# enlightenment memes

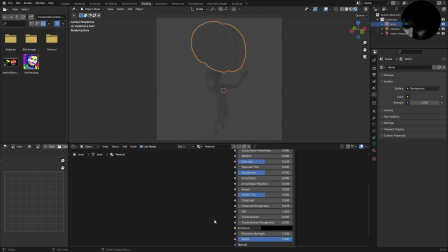4:10 And I remember an effect that I learned from Ducky a very, very long time ago,
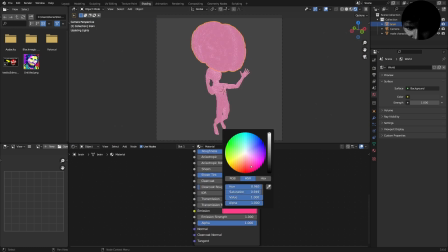4:15 is you can take your emission, and I'm just gonna pick a very like powerful, like purpley color.
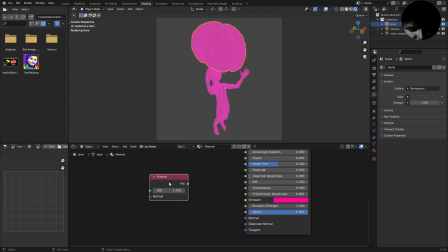4:20 If you take the Fresnel and use this as a mask, so Fresnel basically gonna give us this nice like outline of the mesh,
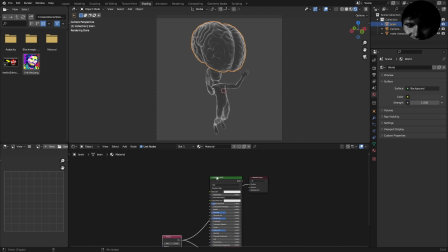4:27 which means if we use this as an emission strength or an emission mask, it should look, yeah, it's gonna look very spiritual.
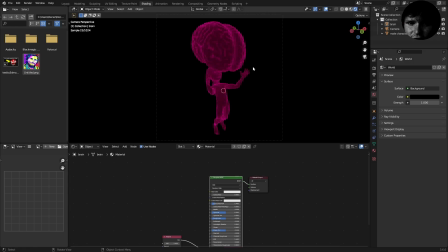4:33 And if we take the background color and make that perfectly black, we now have a canvas on which we can work.
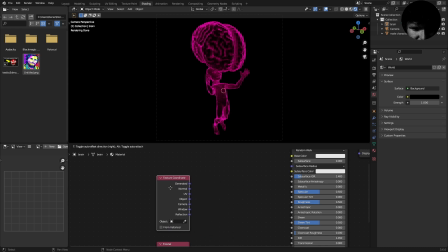4:39 And just using the color purple seems pretty boring. I think a good way to get random color, or semi-random from the get-go, is using texture coordinates.
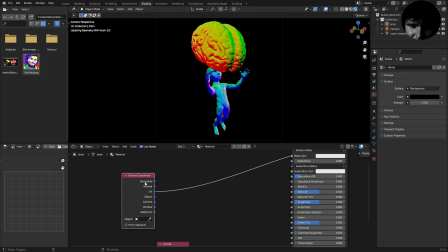4:48 You can see we have these nice generated coordinates. or maybe normal coordinates. These each come with their own nice color scheme.
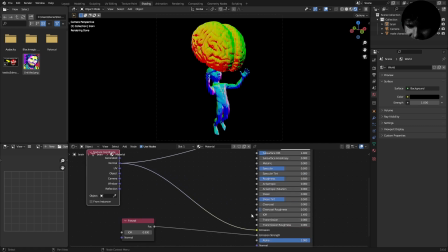4:55 And you can literally take this and connect it to the emission to get the color.
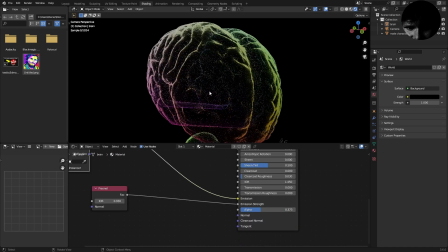4:59 Turns out when I bring down the transparency, there are some apparent weird things in this mesh,
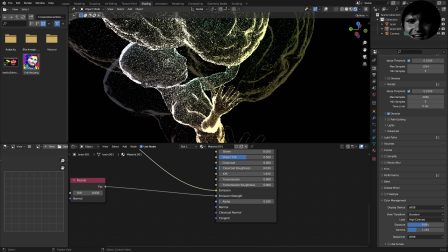5:04 and then I can take these, join them together as a single object. And I think, and I'm not just saying that because of the brain, but I think I know what you're thinking.
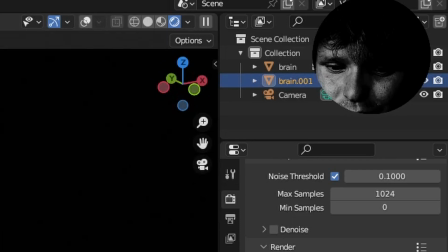5:13 You're thinking, this is a good start, but it kind of looks pretty lame. And I agree with you, but in the back of my head, I know that compositing is going to take this up a notch.
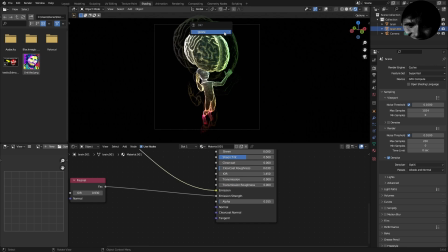5:21 Actually, before we do that, I've decided, executive decision, we don't need this background layer.
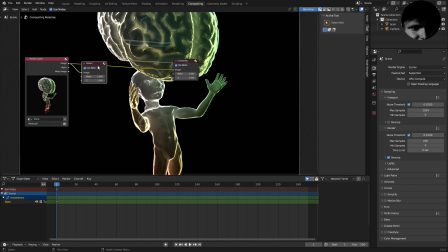5:26 I hyped it up, we don't need it. In our compositing, you can see how we're starting off.
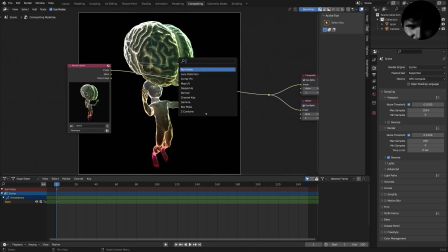5:31 And there's some very basic things we can do to make this more ridiculous. The first one, these are all kind of the effects that if you go too far, make your image look baked, which is what we're going for.
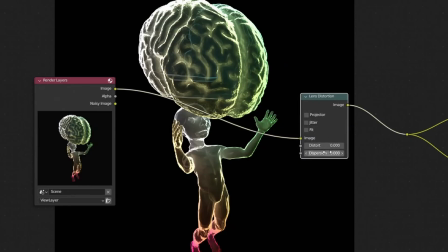5:41 The first of these is lens distortion.
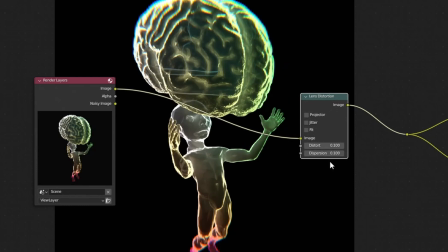5:43 So as you increase dispersion and the distort, you can see it's making it super like colorful or kind of like chromatic aberration-y.
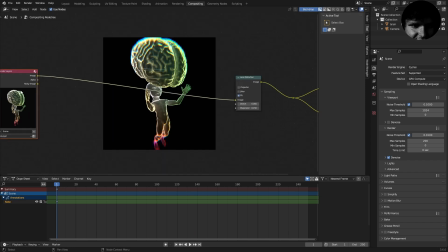5:52 I want to keep this powerful yet a bit tasteful. Okay, so that's a good start, but what can we do to make this really pop? Well, one of the kind of cursed nodes is sunbeams, and basically what sunbeams does is you give it an input,
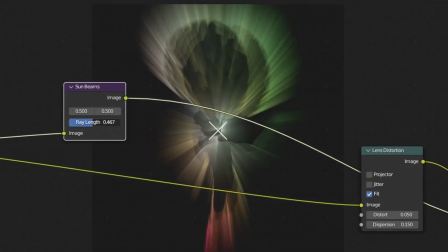6:05 and then as we increase the ray length, you can see it kind of creates these god rays,
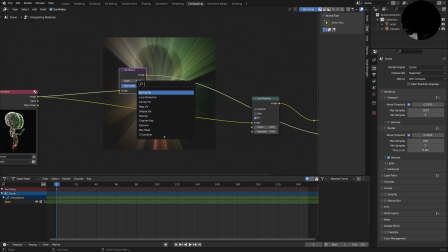6:10 which is definitely one of the effects we're going for. So I'm just gonna mix this on top.
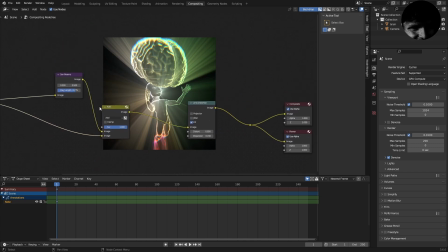6:14 Yes, okay, that is a major improvement. So this is before, this is after, and we can play with the ray length and also kind of the intensity of this, and also like what direction this is coming from. So maybe I want this to kind of like ascend a little. The light is coming upwards towards the brain.
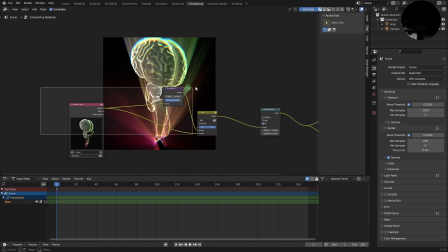6:31 I think I actually like that quite a bit. Now, the next node that I feel like is very obvious is we want this to glow. So I'm gonna take a glare node, but we gotta make sure that our threshold is somewhat low so that things are actually getting a glare.
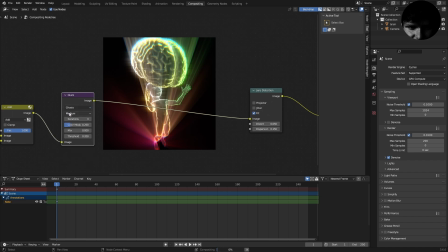6:44 And one of the more intense one of these is not streaks, but it's ghosts, which kinda can be too much.
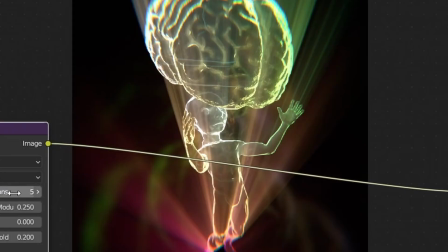6:51 Kinda creates this like lens flare effect.
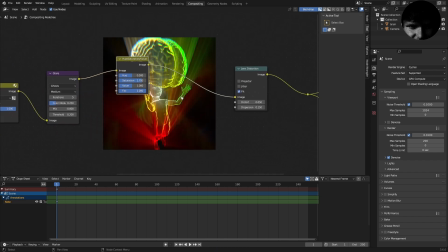6:53 Obvious color correction is to kinda crisp this up with some saturation, but maybe not too much so we get like fully baked colors.
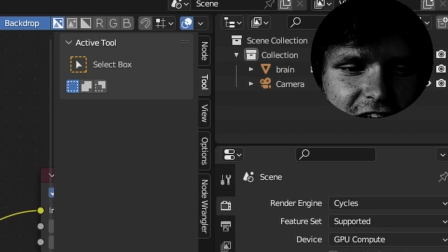7:02 And from this point on, yes, we could add more compositing,
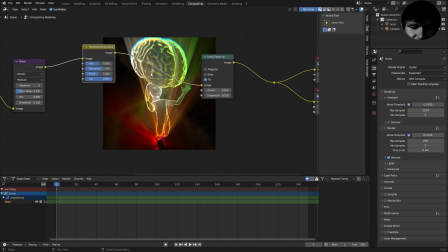7:06 but I think actually doing something in our scene is going to kind of take this up a notch.
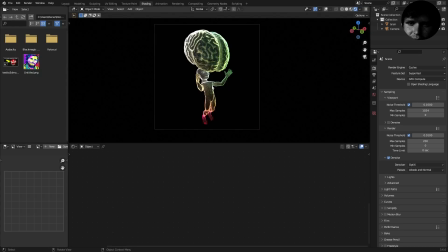7:12 We definitely want to change the background because the background is pretty plain, it's just black. And there's this node that I basically never use, but maybe this is a good use case.
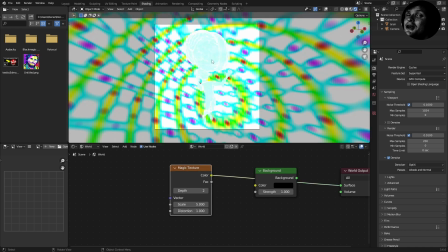7:21 It's the magic texture, and you can see it kind of creates this crazy psychedelic effect, which in this case is what we want.
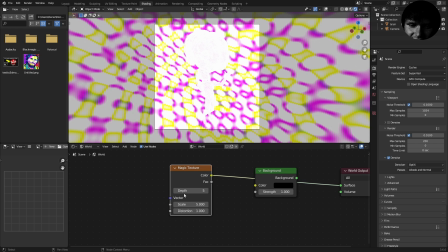7:28 So I think the higher the depth, kind of the more bright this is, it seems.
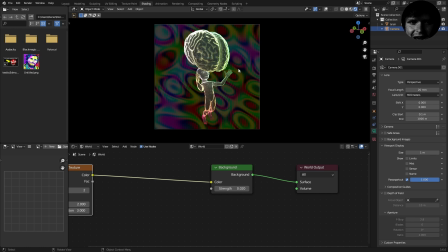7:33 And I think what I don't like about this actually is I like the pattern, but what it's doing is it's actually brightening up our model. So you can see whereas before we had all this glow, now it's kind of like, I don't know, it's overshadowed, but in the brightness sense.
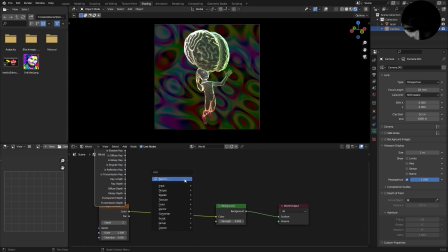7:48 A little hack for that is using the light path node, and we can kind of mix these together using,
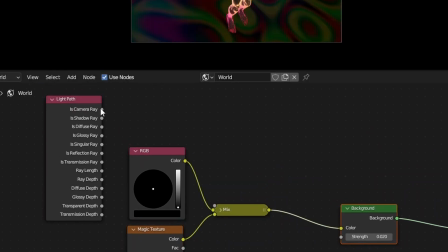7:53 I think it's the camera ray node. I think it's working.
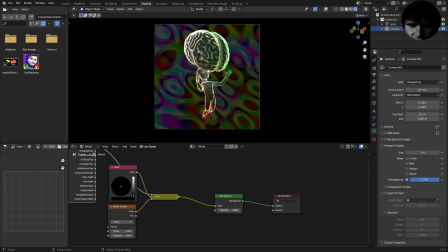7:58 See, this is the glow we have, and when we add the background back in, it almost just looks like we put it underneath, and it's not like affecting anything.
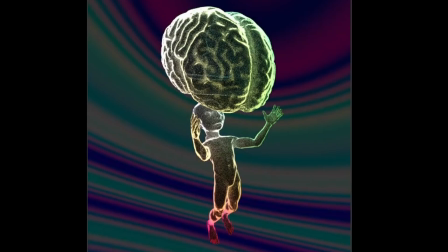8:05 And I know the way to do this. Ooh, you know what? I did not expect this to happen, but it does look kind of dope.
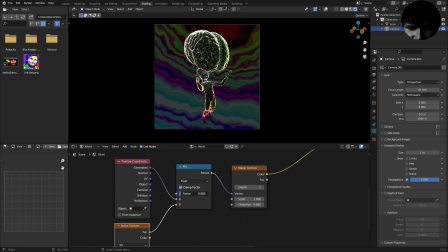8:12 Maybe this is the way to go. What happens if we connect a noise texture? Find like a nice balance of these two that isn't like overwhelming.
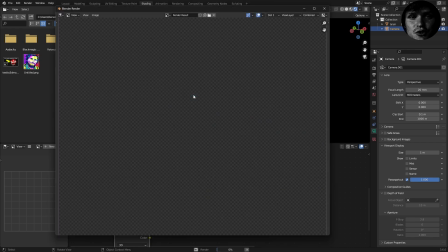8:20 And maybe this is the way to go, actually. Let's do another render. So we are definitely getting somewhere.
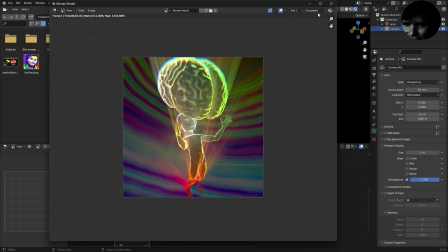8:25 That is for sure. The only thing I don't like is, yes, it's colorful, which is good, but it's almost like getting to the point where you can't really understand what's going on, and not in a funny meme way,
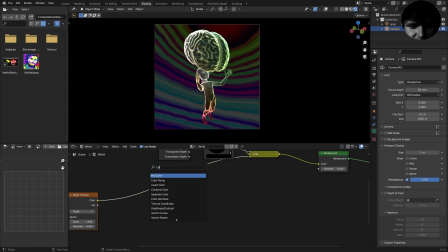8:35 just in a bad composition kind of way. Take our magic texture and basically constrain it to two colors.
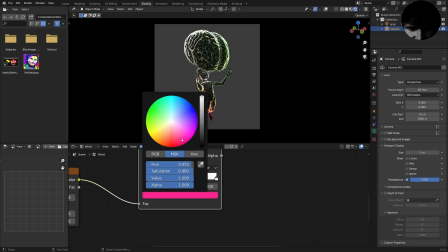8:41 Mainly, I'm going for kind of this like synthwave vibe of like purple and maybe blue. Maybe a color scheme like that.
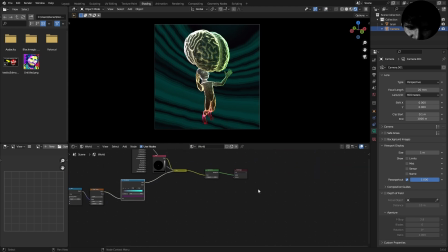8:49 Okay, I actually like this, and I think one more thing we can do to the world, just a final little touch, is maybe adding like stars that are happening. Basic little trick, use Voronoi texture, which you can see is creating all these dots, especially if we bring up the scale.
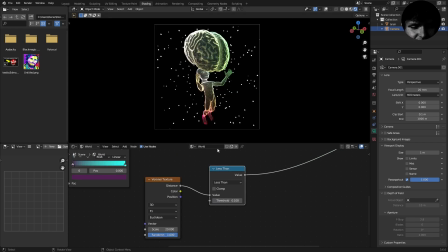9:04 You could kind of pinch this down to create all these like little stars, which I think is pretty cool.
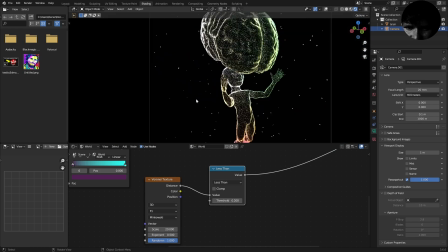9:09 Yeah, you can see we're kind of getting these star-like shapes. It's a little hard to tell, but they're definitely there.
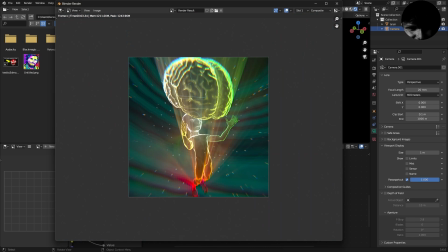9:14 Yes, on every render, we stray further from God's light. So I want there to be some energy emanating from it, you know?
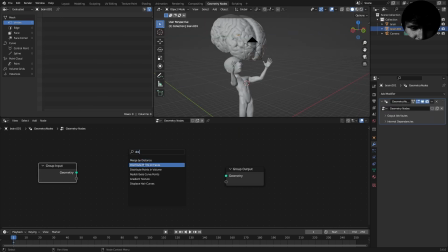9:21 Call me crazy. I'm going to basically distribute a bunch of points on the surface of this and have those kind of shoot out.
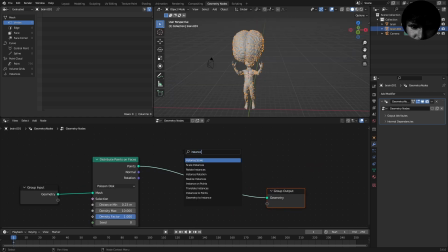9:29 If we now instance on these, some like lines that are shooting out, just use a instance on point node,
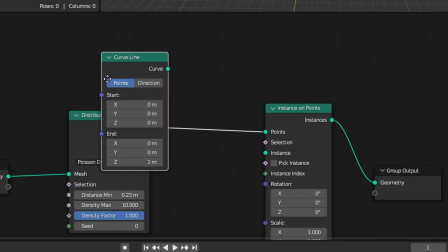9:35 and then all we really need is, I guess, a curve line would be better for what we're trying to do.
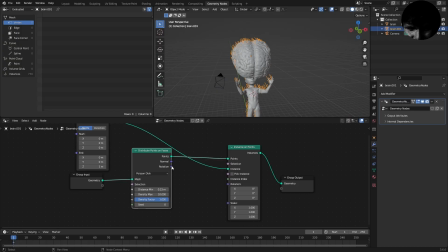9:40 You can see we have kind of this hairy looking thing, but you want to take the rotation, connect it to the rotation, and now they're kind of pointed outwards.
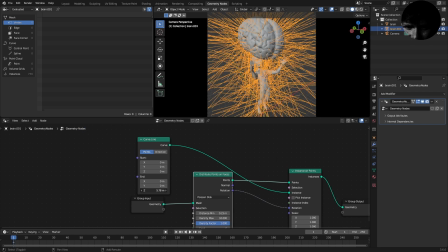9:48 And you can see when we increase the length of these, voila. It's not looking great, but it is kind of what I'm going for.
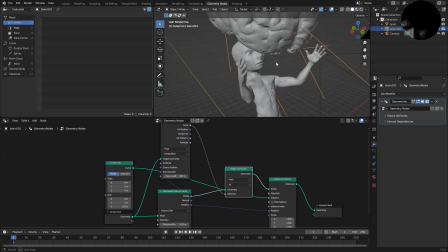9:55 Okay, so I think I figured it out. I don't think any of these should intersect.
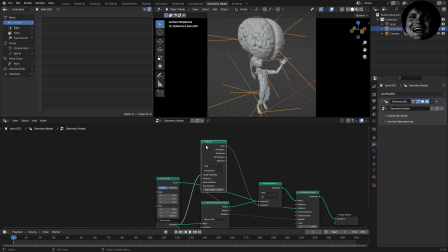10:00 And basically, here's how it works. We have a ray cast node that is casting out rays from the points, and it's gonna self-reference this mesh. So basically what we're saying is if this is a hit, in other words, if the ray is hitting another part of the mesh, we are going to delete that point.
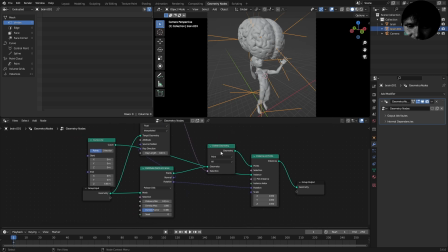10:16 And basically, doesn't matter the specifics. Basically what this is going to do is it's going to get rid of the excess rays.
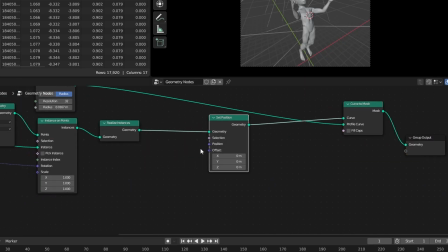10:23 And now all we need to do is kind of give these things thickness. And just to add some visual interest, what I want to do is I also want to kind of distort these.
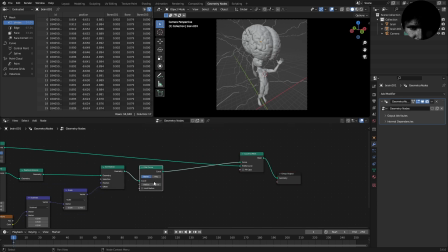10:31 And then this is also something we can smooth out by using a fillet curve. By default, these lines shouldn't really have much of a material going on,
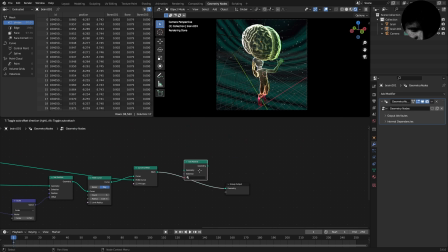10:40 but if I apply the same material we've been using, yes, now we can have some like rays shooting out of here.
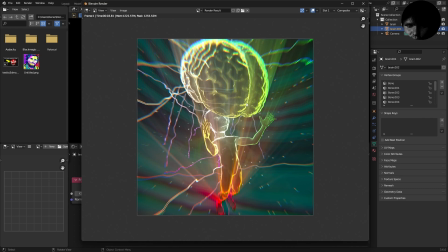10:47 So I think I'm pretty happy with this. There's definitely a lot more we can do here, but I think this is a good start.
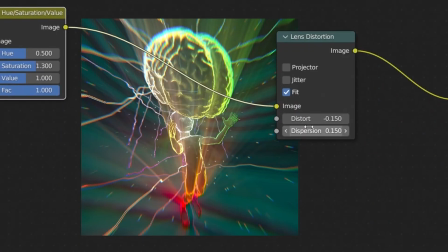10:53 I'm gonna distort this in the other direction actually, so it's kind of like zooming out, and this will kind of make it look like there's more power emanating from here.
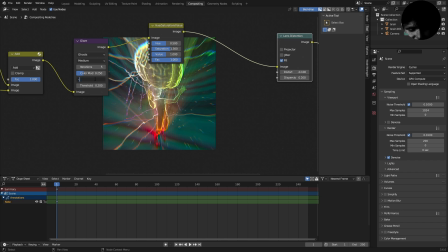11:01 I'm also gonna take the glare and essentially make it a bit more intense so it's actually brightening up the image.
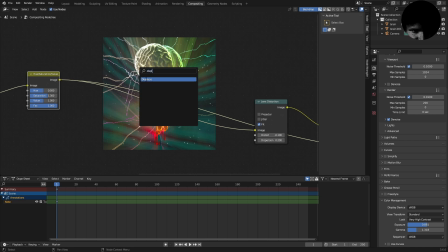11:08 I think there's one pretty trippy effect we can add without too much work. It's just adding a displace.
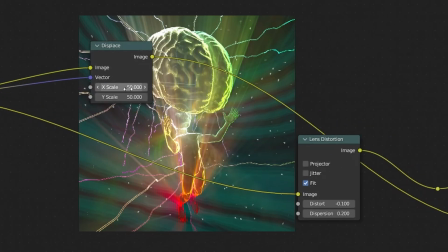11:14 And if we can actually displace the image by itself with a large strength, it's going to add this kind of like liquefying effect to it.
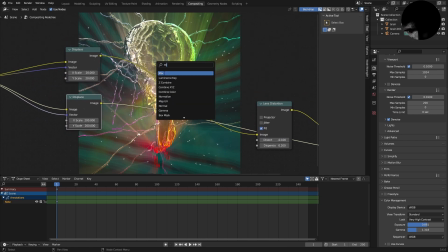11:23 What I want to do is I want to take this and add it on top. And I bring down the factor by quite a bit.
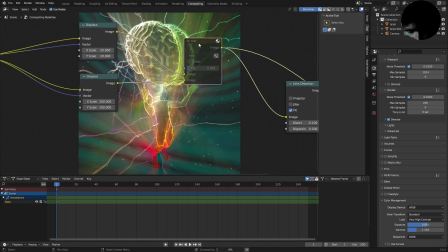11:29 It kind of looks like not much changed, but here's the before and here's the after.
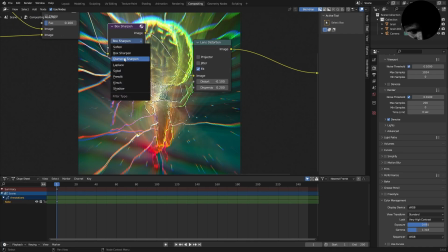11:34 So box sharpen definitely makes this look baked. What about diamond sharpen? A little less so.
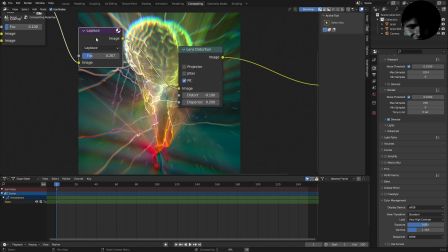11:40 Laplace. I found that just using a bit of Laplace does darken the image, but I think it gives it some nice contrast that it didn't have before.
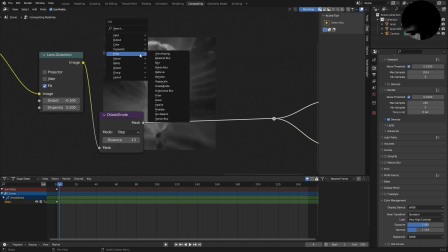11:48 I was playing around with the dilate and erode, and I think we can just add a bit more extra here.
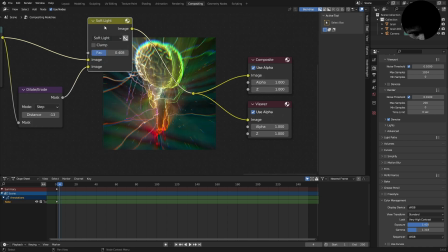11:53 And after playing around with some settings, I think I'm happy with this. It does darken the image, but it does like, I don't know, I think it adds something to it.
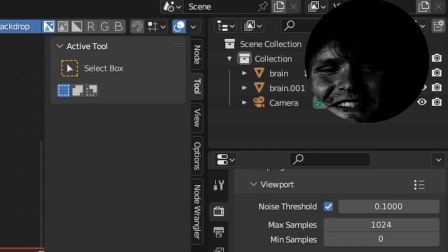12:00 And now, to top everything off, I swear this is gonna be the last thing, I'm gonna add a final glare,
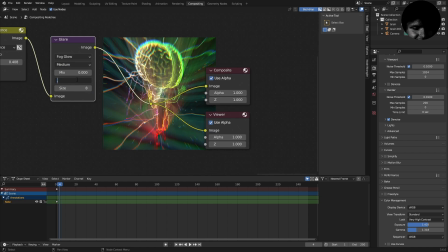12:06 which is basically just gonna use a fog glow, but if I bring down the threshold and bring up the size,
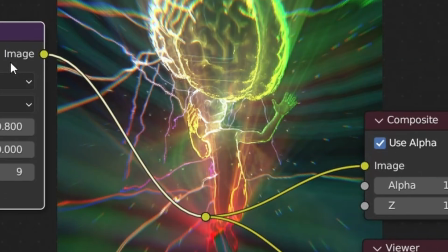12:12 I can just add a touch of this glare just to add like a final like blurring glow.
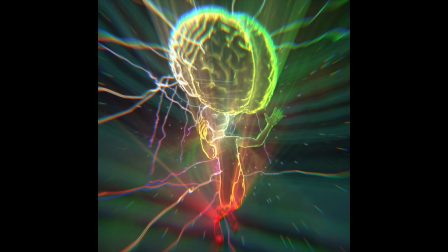12:18 There we go, the final image. I don't know what the process was to get here, but we did it.